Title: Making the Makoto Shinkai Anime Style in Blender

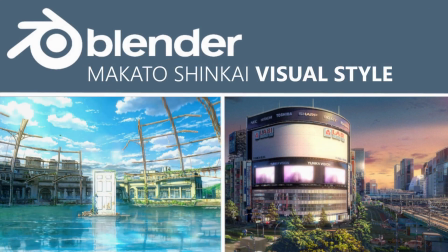(0:05)
Guys I've got a lot of different styles and aesthetics which I would like to recreate inside of Blender and we're gonna
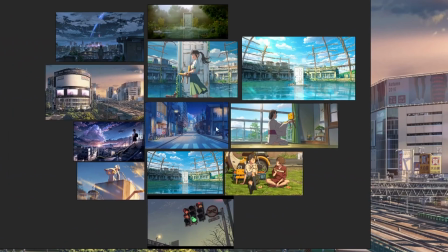(0:10)
start off this cool journey with the amazing Makato Shinkai and his works on the likes of Your Name,
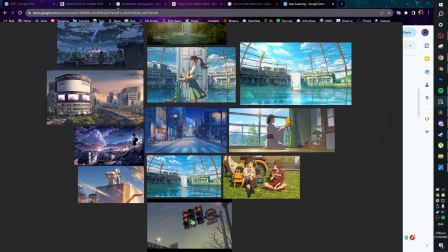(0:15)
Weathering With You, Suzume and many more. I've picked out some scenes which I would like to examine and break down compositionally,
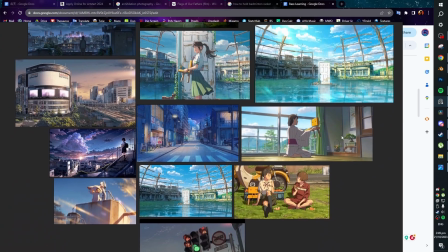(0:22)
take a deeper dive into the elements which make it so great and then we're gonna look at how to create one or two of
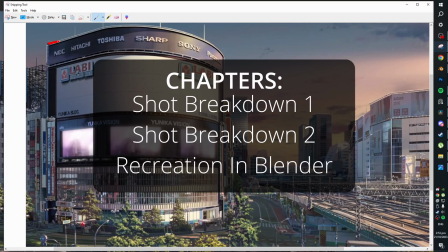(0:27)
those scenes inside of blender obviously this building is taking up a large portion of
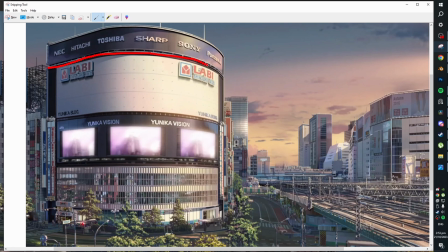(0:32)
the frame right here and we've got nice curvature here these are actually leading lines kind of drag your eyes in this direction and encourage you to look at the rest of the scene over here as well and we've got this similar kind of thing going on with these train tracks as well your
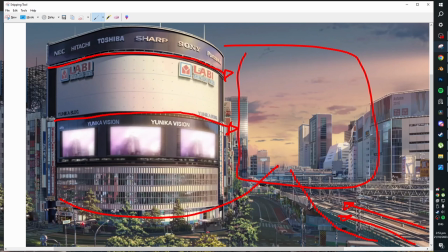(0:47)
eyes are just being directed if you imagine your eyes as a flow of water you are being taken all in this direction towards this nice beautiful sky but not before you've already examined all of these parts of the city or at least kind of glanced over them it means that your eyes are
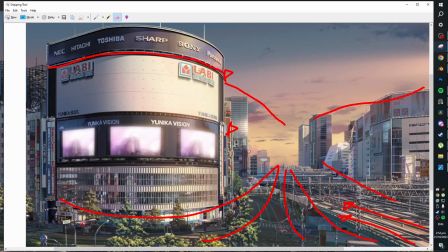(1:02)
going to be taken on a journey and they're going to be encouraged to experience the whole photo and may I remind you this is a single
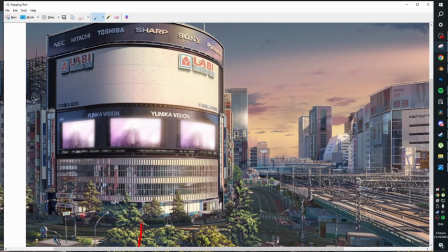(1:08)
frame a shot in a movie and we can examine it like an art piece and we've obviously got our structures kind of lined up on a rough rule of thirds different things line up with these lines you can see this bridge here just kind of aligns with that these rooftops
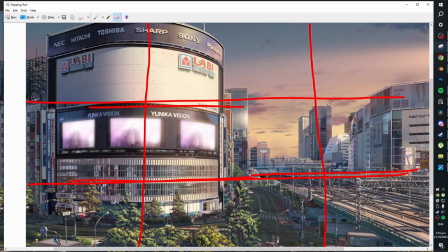(1:22)
are kind of like roughly aligned and you don't want perfection in this rules exist to be broken good photographers will follow the rules and make cool photos but the best ones will break them they know what the effects of breaking them are obviously this is not breaking these rules in a lot of ways but we don't want to transform
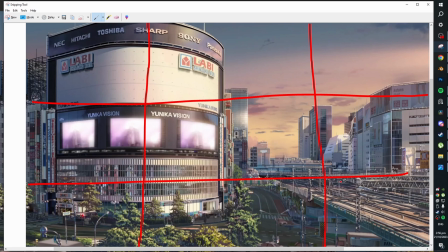(1:38)
our photo artificially to like strictly match all of these different lines and stuff because i think that it'll just feel unnatural and this looks very very natural while also looking very beautiful compositionally. And we can talk about color in this as well.
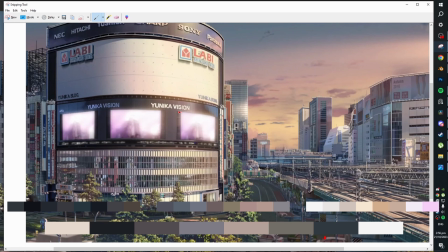(1:51)
This is quite a fairly muted, fairly saturated color palette for the most part. Feels kind of nostalgic, at the same time slightly dreamy, emotional.
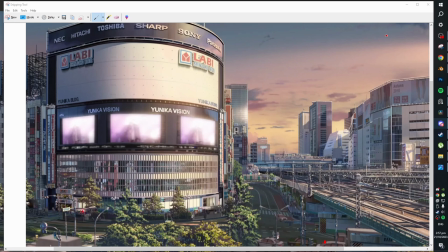(1:59)
And this skylighting is also very beautiful. We can see that the light direction is kind of... this is generally a good sun direction, having it angled like this. You can highlight certain important parts. It's like writing, but you want to create a journey with your photographs and with your renders, and that is what you want to think about when trying to recreate the style of Mikado Shinkai stuff.
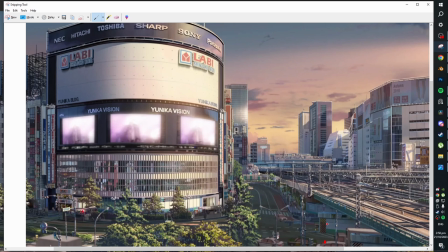(2:19)
It doesn't have to be much, it can just be like you want people to look like that. Like that, that is a little bit of a story, you know what I'm saying? Alright, let's look at another cool image.
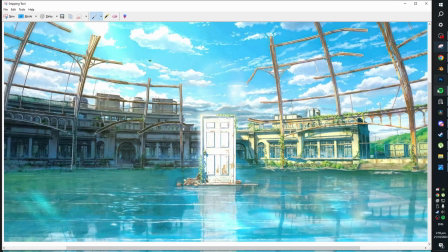(2:30)
I believe that last image was from the film Your Name, and this one is from Suzume, his latest work, and it is an absolutely gorgeous, gorgeous film.
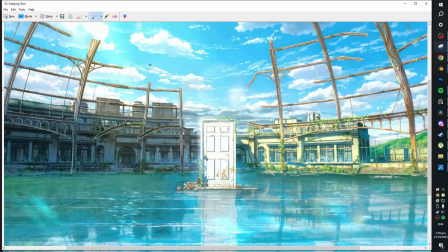(2:38)
My favourite one of his. This one is in a lot of ways much more straightforward. Okay, firstly, obviously the door the door is center frame so like you know how we talked about rule of thirds well center frame is another great way to just very simply bring focus so our eyes are immediately just on this door and we have a nice little reflection here as well and we're
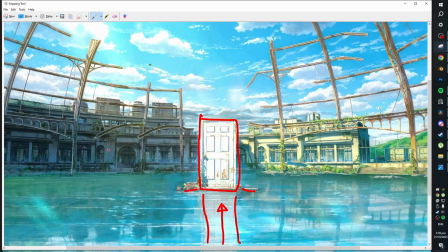(2:58)
kind of like bringing eyes up it's like a little red carpet for our eyes to follow and i want you to take note of these structures over here these are some prime prime leading lines curved structures work very well as well because your eyes kind of follow a slightly more natural path rather
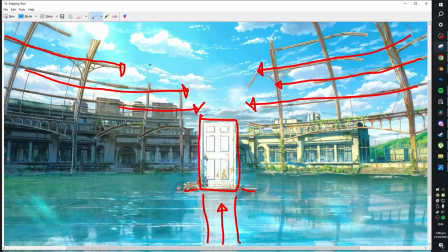(3:12)
than just like a direct kind of like heavy angle and so basically your eyes will can follow along these buildings here and all of these lovely details and they arrive in the center at this both kind of the central patch of sky but that also kind of just directs you down to the door again everything everything just points to the door basically and like well you know you might say
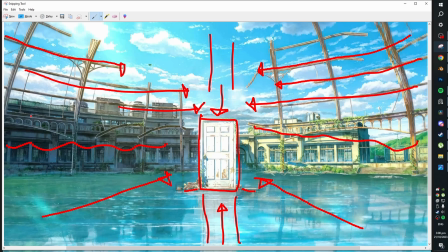(3:31)
oh well the center frame like all this is any of this really necessary are you kind of just making stuff up Well,
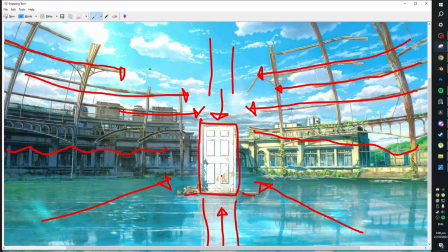(3:37)
I mean, yeah, but this just enforces it more.
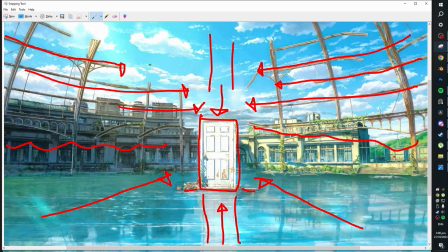(3:39)
Um, the center frame thing is doing most of the heavy lifting Obviously, but all of this other compositional stuff is helping to work that too. The symmetry in this photo is also very nice Obviously, it's not fully symmetrical. This pit is fully in sunlight. This bit is fully in shadow Which is also a nice contrast, but we have got quite a lot of symmetry.
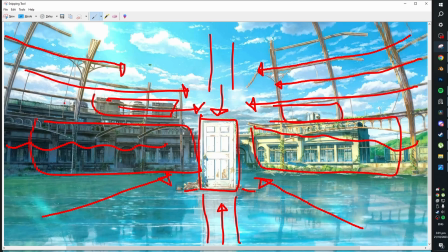(3:55)
Not perfect symmetry Obviously, this structure is not mirrored over here or anything like that, but you have to Asymmetrize a little bit to make it feel more realistic and grounded.
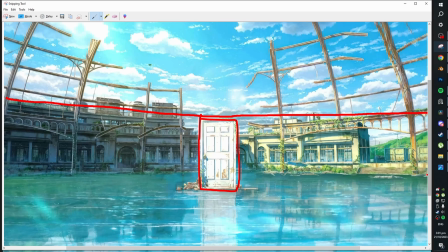(4:04)
I feel like so the mid-ground This all sits as its own sort of unit, separated from everything else. The foreground of the water, this all sits as its own unit as well. This is nicely separated.